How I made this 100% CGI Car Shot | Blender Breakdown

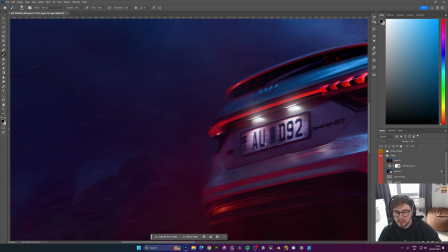(32:36)
like so and then what i was that basically tries to mimic that maybe
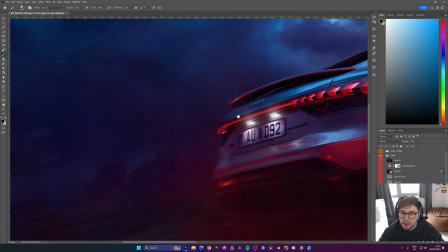(32:41)
i wasn't going at the perfect speed um and i think it really sells sort
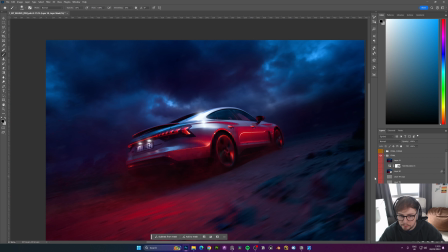(32:46)
of the motion blur a little bit better now from there i did two high
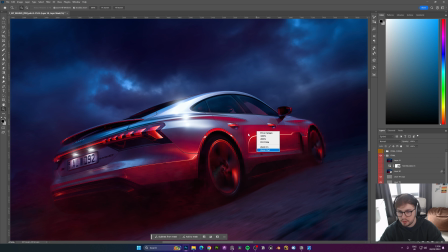(32:51)
pass filters and these basically sharpen your image so if i
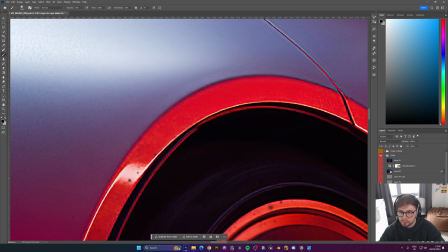(32:55)
zoom in it
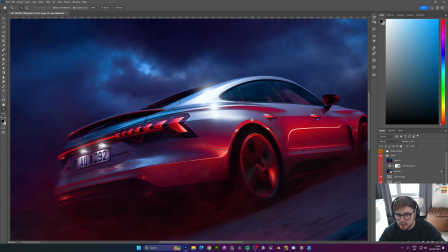(32:58)
basically adds micro contrast into your image to add sharpness and then i did a camera raw filter
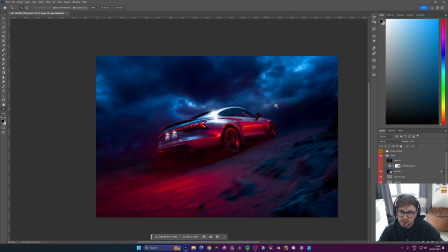(33:07)
which is always good i really like the grain that you can get from the camera raw filter
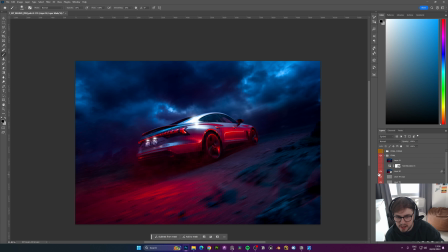(33:12)
like so and again just the contrast um that you can add in camera raw is really useful so if you're not doing it already i highly recommend doing it and then a huge saturation layer um was just to bring the blues and the reds to the point that i wanted and then i
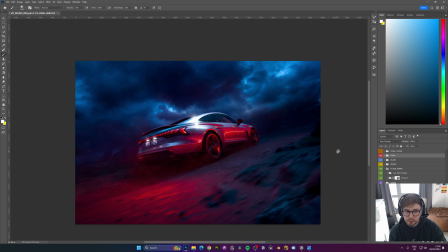(33:28)
merged it all but then after doing the other shots i realized like there were some parts that i could change so i realized that this was too blue not sitting right so i basically brought it all so it was sitting in the right sort of
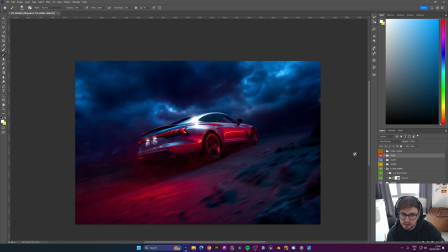(33:44)
area and made it purple and so it
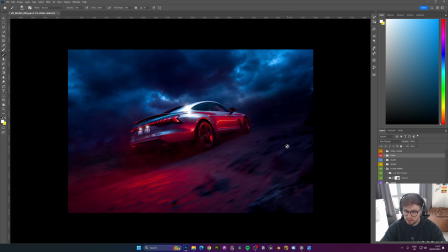(33:49)
all sat right and that's the the final shot that we get
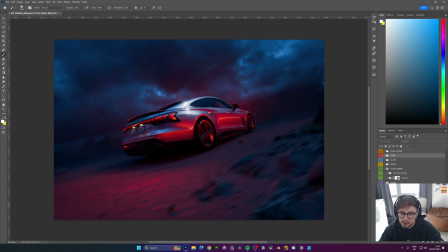(33:54)
so if i go from before to after it's quite a big difference
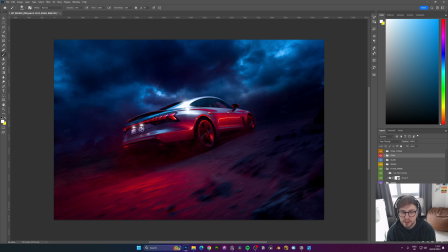(34:02)
and this was basically the workflow for every shot with the animation the only thing i did was color grade it in da vinci and had a few glows um so it's quite simple actually
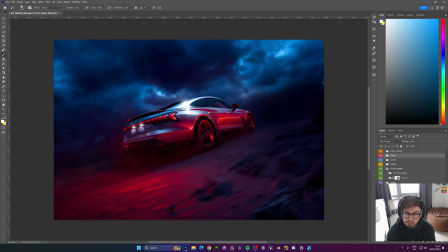(34:17)
but that's been the the audi e-tron breakdown hopefully you learned something i know it's not step by step and in the future i might do a step by step um but for now i'll just do little breakdowns so hopefully you enjoyed that um make sure to subscribe
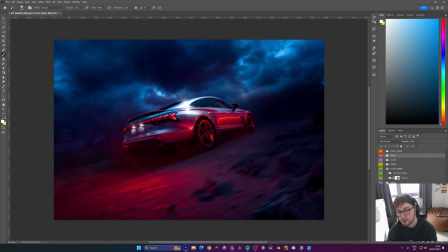(34:35)
and like the video if you did uh comment down below if you have any questions uh i pretty much answer every single comment um and i'll see you in the next one cheers